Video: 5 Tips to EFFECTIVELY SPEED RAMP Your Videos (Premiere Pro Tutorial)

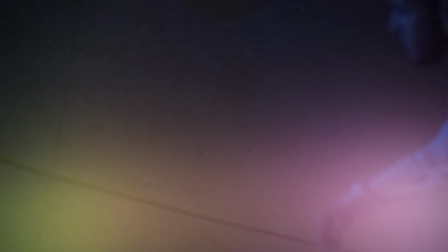(0:00)
This video is made possible by MSI. Recently, I shot a video at the promised skate park.
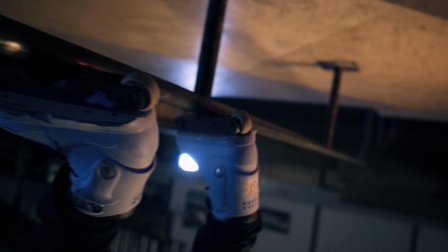(0:06)
I made a nice little edit and I shot everything in 120 frames per second on the Sony a7R III.
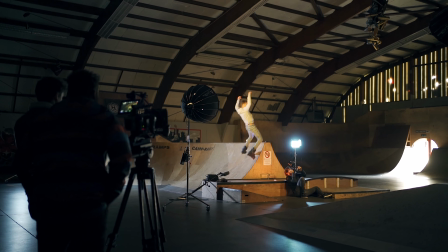(0:12)
This means that I can play around with time remapping.
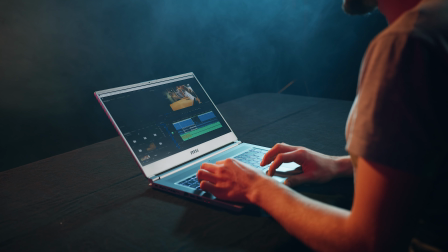(0:15)
You know, slowing down and speeding up clips on my MSI laptop, which we'll get into in a moment. Now, I'm not specifically going to show you the basics of how that works, as there are already like plenty of tutorials out there. No, in this video, I want to share five tips on how to effectively use time remapping. You see, you don't just randomly time remap your shots. There has to be a purpose behind it, like why you do it. And the first purpose could be for a transition.
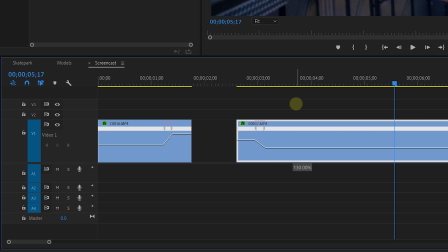(0:44)
You speed up an action on the last part of your first clip, and then you do the same thing with the second clip, but let it go to normal or even slow motion.
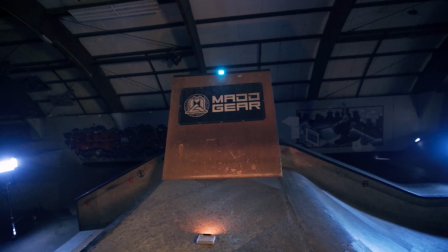(0:53)
And, you know, this connects the two clips together. Of course, you can do the same thing with having the transition go to slow motion. Now, just like with any transition, make sure that they are fast. Definitely when you speed up your clips.
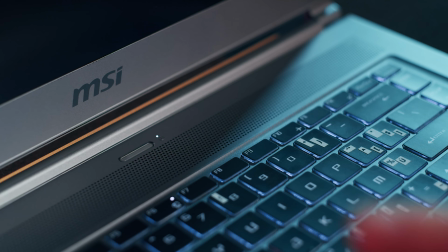(1:04)
Now, talking about speed, I'd like to thank MSI for sponsoring this episode with their very fast P65 Creator laptops. These are creation laptops and are built for creative tasks. Now, by clicking the first link in the description below, you can already see the different options that fit your budget.
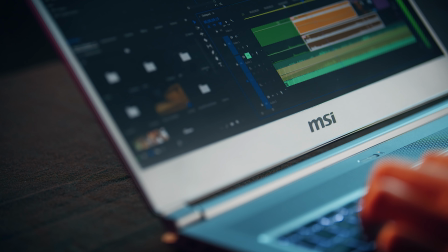(1:21)
Now, the P65 are Max-Q ready,
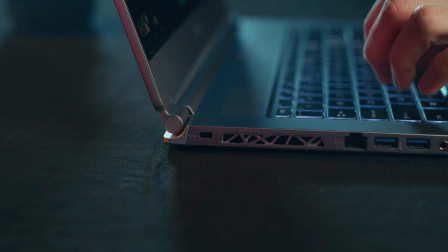(1:24)
which means that the dedicated Nvidia graphics card has slightly better performance in a smaller and quieter package.
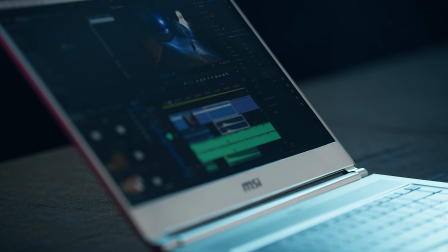(1:31)
A beautiful IPS 4K display which covers a hundred percent of the Adobe RGB color space.
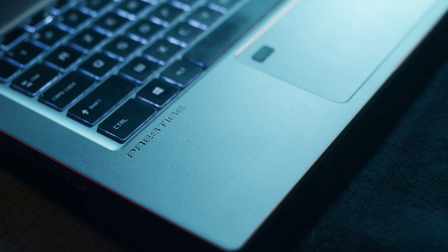(1:37)
You'll get the latest generation Intel i9 processor and that all packed within a sturdy aluminum body. Now, I've been using this laptop at home for a very long time now and I'm perfectly able to edit 4K footage and even red raw on it. They also keep upgrading the P65 so you're always sure that you'll get the latest hardware within the laptop. I am a very big fan and I can definitely recommend to check it out, guys. So if you're looking for a powerhouse laptop, make sure to click that first link down below. The second time remapping tip is to emphasize an action.
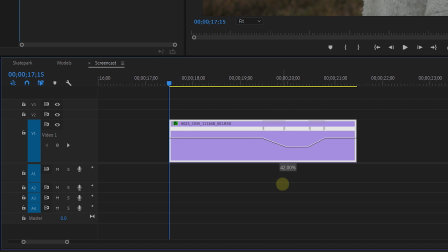(2:08)
So look for a part in your shot where you like to draw more attention to, like with the inline skaters.
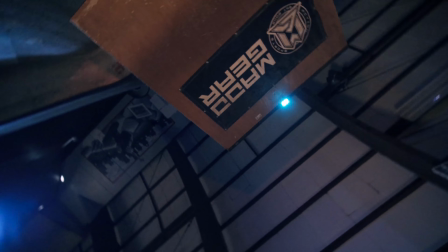(2:14)
That's of course their trick. Definitely when they hang at the highest point in the air.
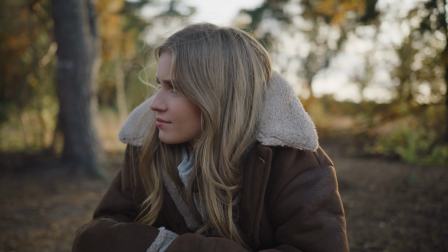(2:18)
But it could also be something small, like a girl looking up or smiling. A small gesture which you emphasize by adding slow motion to it. Keep this slow part short as well.
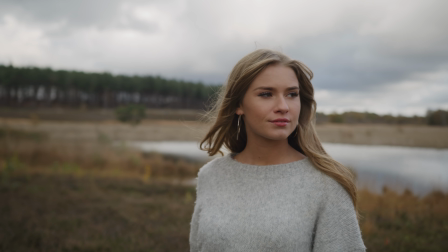(2:29)
A big mistake that many people make is holding their slow motion for too long.
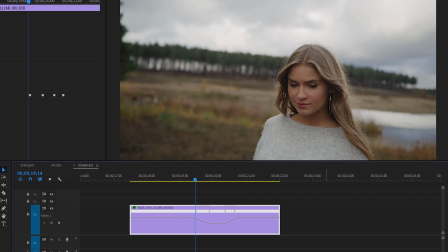(2:33)
You add slow motion to the action and either speed the clip back up or cut to the next shot. Tip number three. Most of us know how to speed up or slow down a clip,
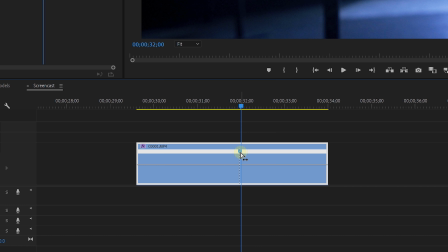(2:43)
But did you know that if you hold down your control key or command key for the Mac users and then drag open a keyframe,
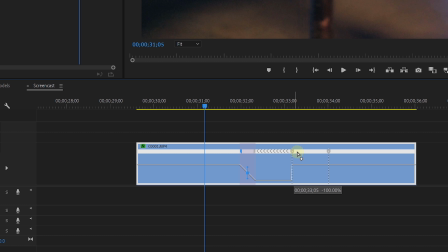(2:50)
it will reverse the second part. And like with every speed change, make sure to smoothen the change as well.
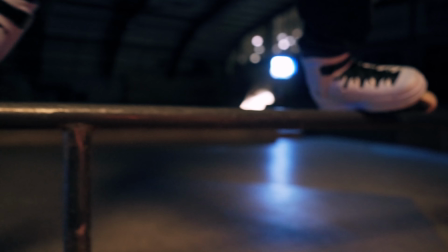(2:56)
And this is where the term speed ramping comes from, you know, you create a ramp in between. I'll consider that a bonus tip. So let's jump to tip number four, play with the music. Or even better, search for music that also has lots of dynamic. When the music goes into a more silent part, you could put all of your clips into slow motion and then suddenly speed it back up as the crescendo comes.
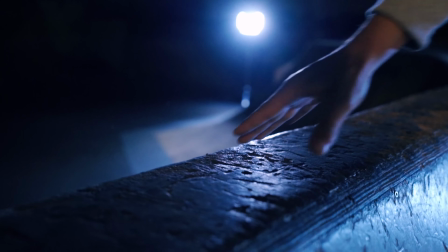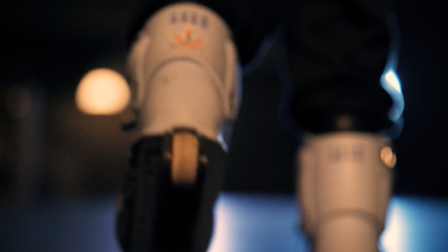But also try to look for playful things within the music. A very typical example is with hip-hop music, where you hear the music going in reverse or a record scratch. Use that also to map your clip to go in reverse for that short moment.
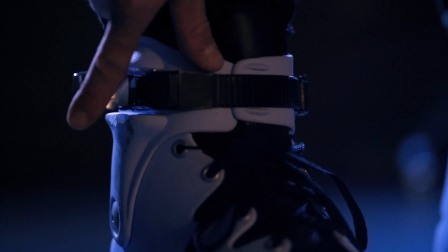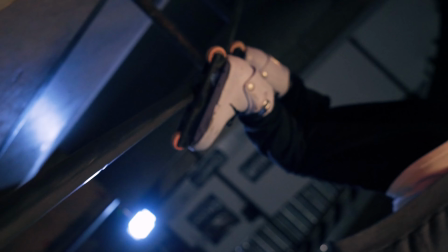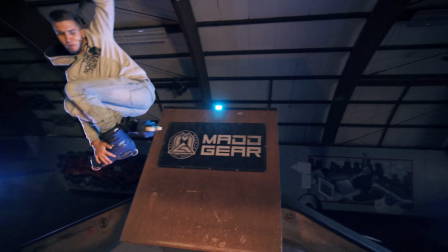Tip number five, the last one, whenever you speed up your clip, you look for an action like we've seen before, but also look for the movement within that action.